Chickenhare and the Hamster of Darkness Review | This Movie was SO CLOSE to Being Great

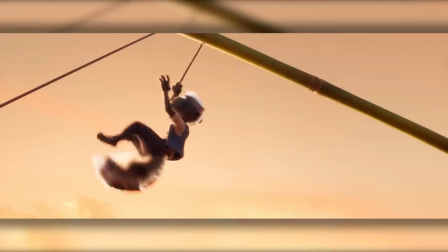8:11 And if the story can't immerse its audience to the picture, then this is where the animation does all the heavy lifting.
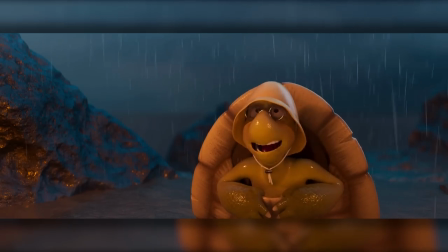8:18 The designs are great and play with some of the animals' respective features.
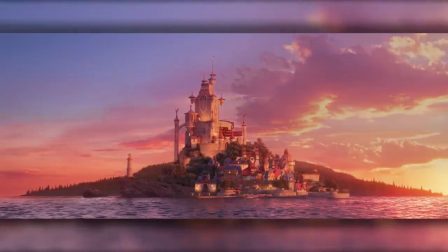8:22 The backgrounds ensure that it is surrounded by life, rather it be the colorful kingdom, the plants in nature,
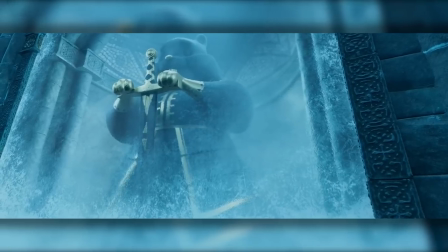8:28 or how the lore is present in the hamster's ruins, and the effects really add to the action.
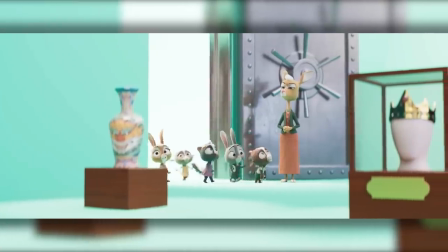8:34 Not to mention a few scenes where the film experiments with a few different styles to spice up the visuals in a creative way.
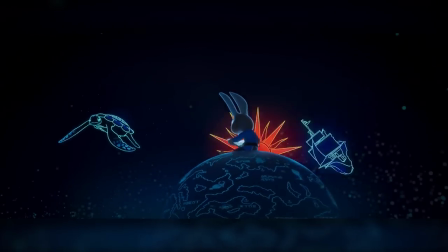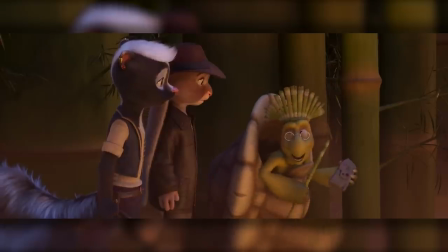8:49 I know that this can be something that you can find in many other great animated films,
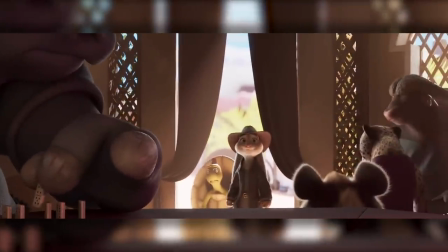8:54 but there can be ways that this movie provides some admirable moments that you won't find from the bigger name studios.
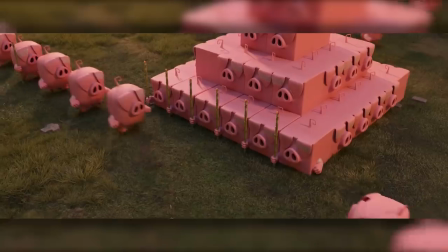9:01 The best example to prove my point is the scenes with the pig tribe.
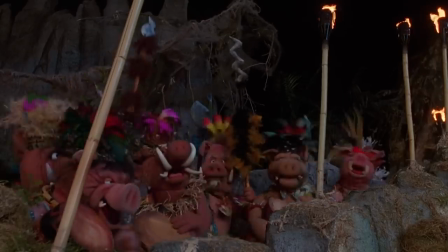9:06 These aren't your typical jungle native pigs like in Muppet Treasure Island. These pigs are used for everything.
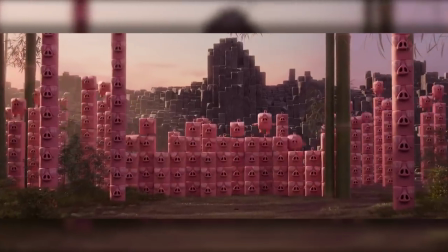9:13 On top of being a tribe, they are also the building blocks, the ammunition, the bamboo, and even the throne.
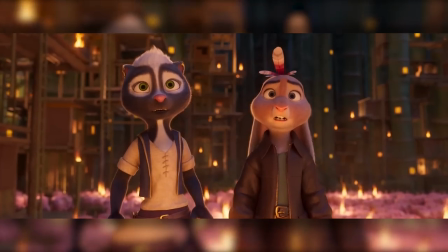9:20 They're like if you combine a pig with a Lego brick.
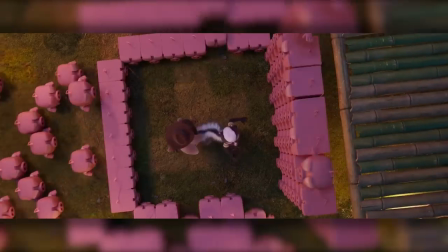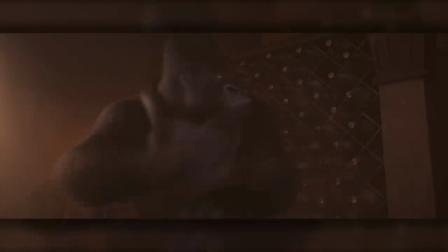9:31 Of course, with this admirable animation, it's easy to think how this adventure film could present the action scenes.
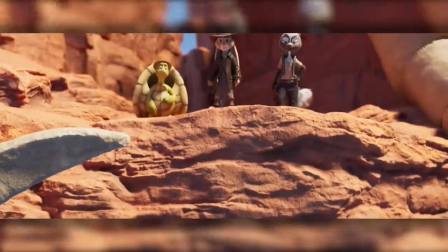9:39 I'll say now that, yes, the action can be exciting, but I feel like there's something holding them back.
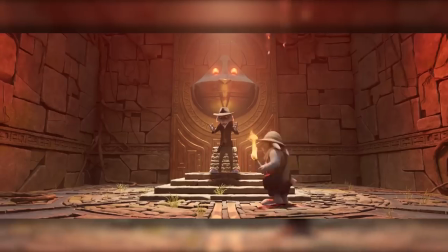9:46 For the most part, whenever danger arises and the characters have to get out of it,
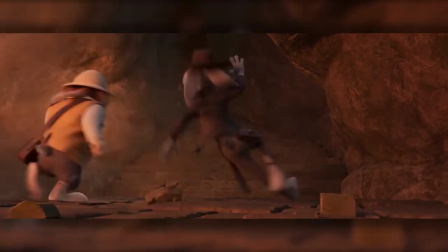9:50 those moments end up feeling short or there's not as much happening that there should be.
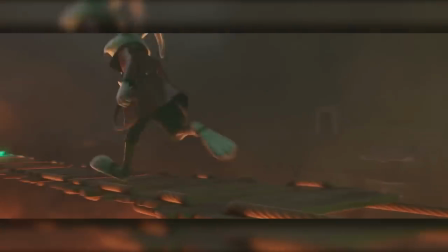9:55 The only exception is the movie's finale that does highlight some of the film's strongest aspects to show the kind of action-adventure that it could be.
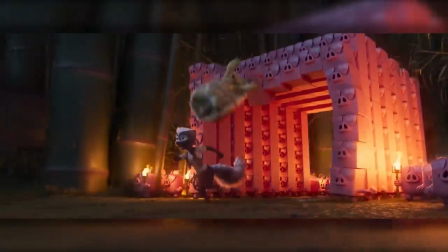10:04 But for many others, they finish as soon as you start getting into it.
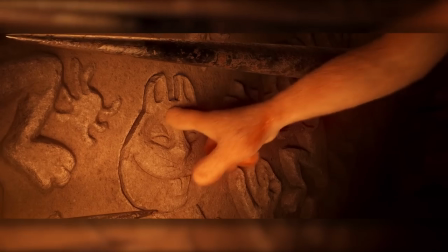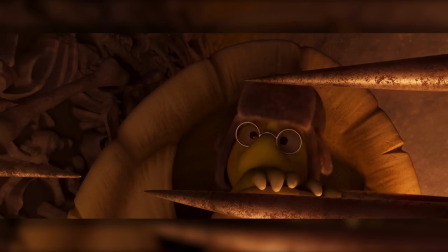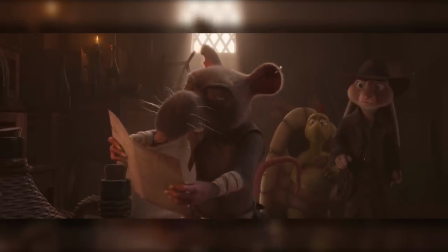10:18 However, I'd like to note that I don't blame the animation on this.
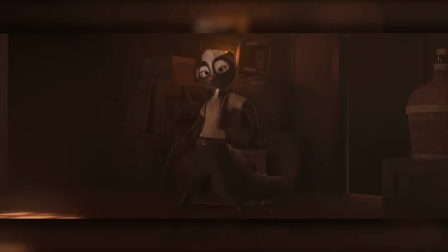10:21 I'm sure the animators did what they could in those scenes, but considering that this is an execution flaw,
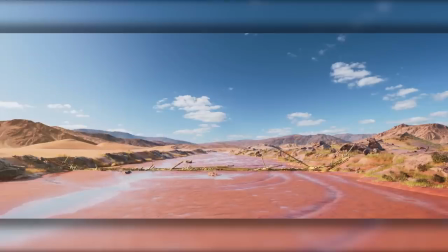10:27 I blame the directing on that more so than the visuals. Admittedly, I wasn't expecting a lot from this film.
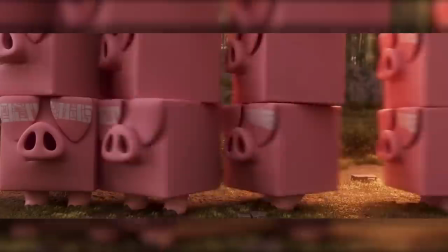10:35 I gotta give it that it has some amazing animation.
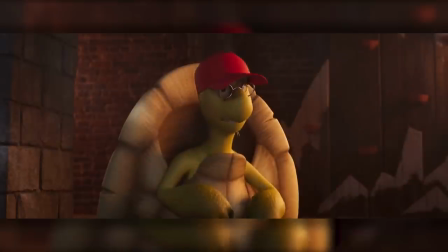10:41 The characters. I'll be honest, I've already established that I find the writing to be a disaster.
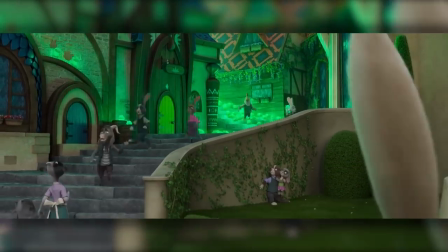10:47 And with the fact that it rather wants to focus on what it cannot do, like the comedy and delivering the message,
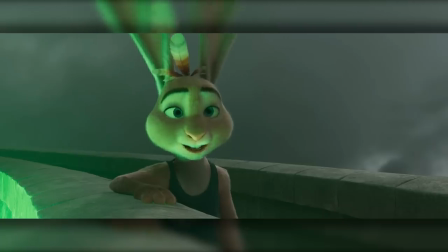10:53 and that the animators are the ones that are putting in the most effort here, you can imagine that this leaves the characters to be mostly hopeless.
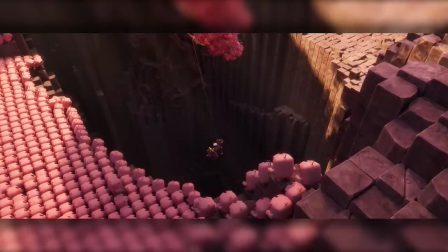11:01 However, I won't say that it's the cast itself that's problematic, but rather the materials that they were given.
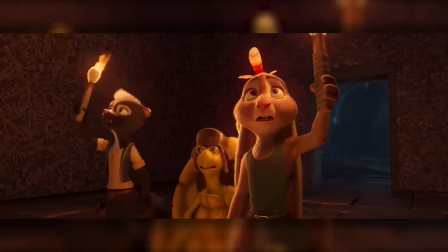11:08 There can be ways that you could present them as an inspiring team and a group you'd want to root for,
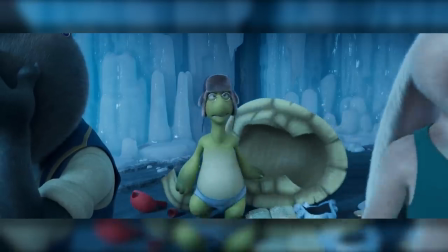11:15 and the film did hire some actors who are definitely capable of delivering the right emotions for audiences to connect with them.
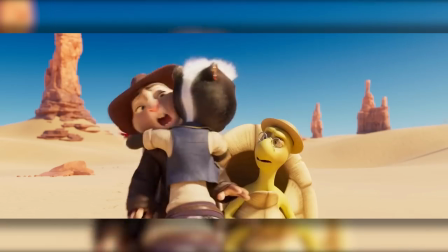11:22 Really? Really? You are not going to regret this. No siree.
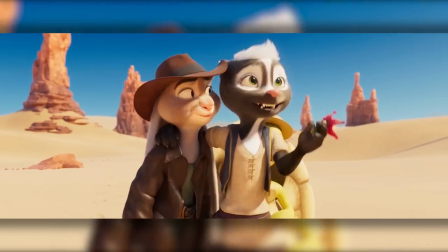11:26 I gotta tell you guys, I think we're on the cusp of something great here.
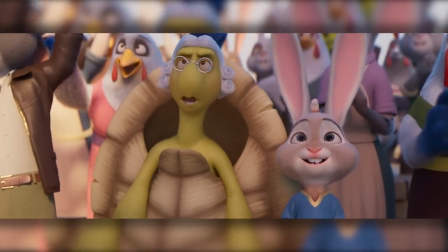11:29 But the script is so bad that there's no amount of good acting that's capable of making any of them redeemable.
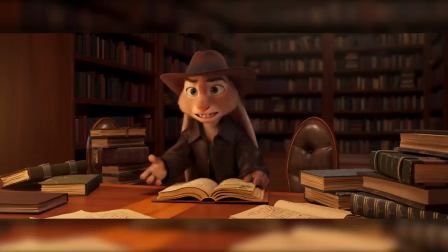11:37 Starting off with the title character, Chickenhare is the personification of the movie's moral.
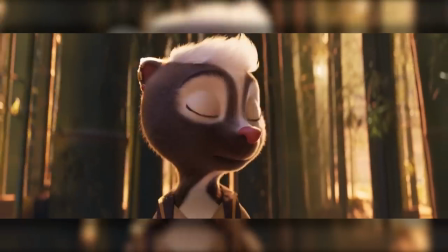11:42 As much as he wants to be like his adoptive father and become a renowned adventurer, he struggles with the fact that he is a half-chicken, half-hare hybrid.
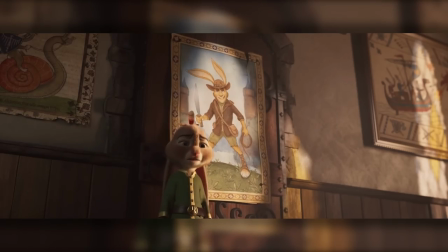11:51 Throughout the beginning, it's the one thing that's been hindering his social life and laughed off as a freak, despite being the king's son.
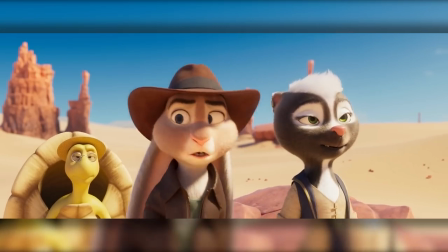11:59 And as much as he may try to hide his hybrid nature, his disguise and his need to be normal is what's holding him back from his true potential.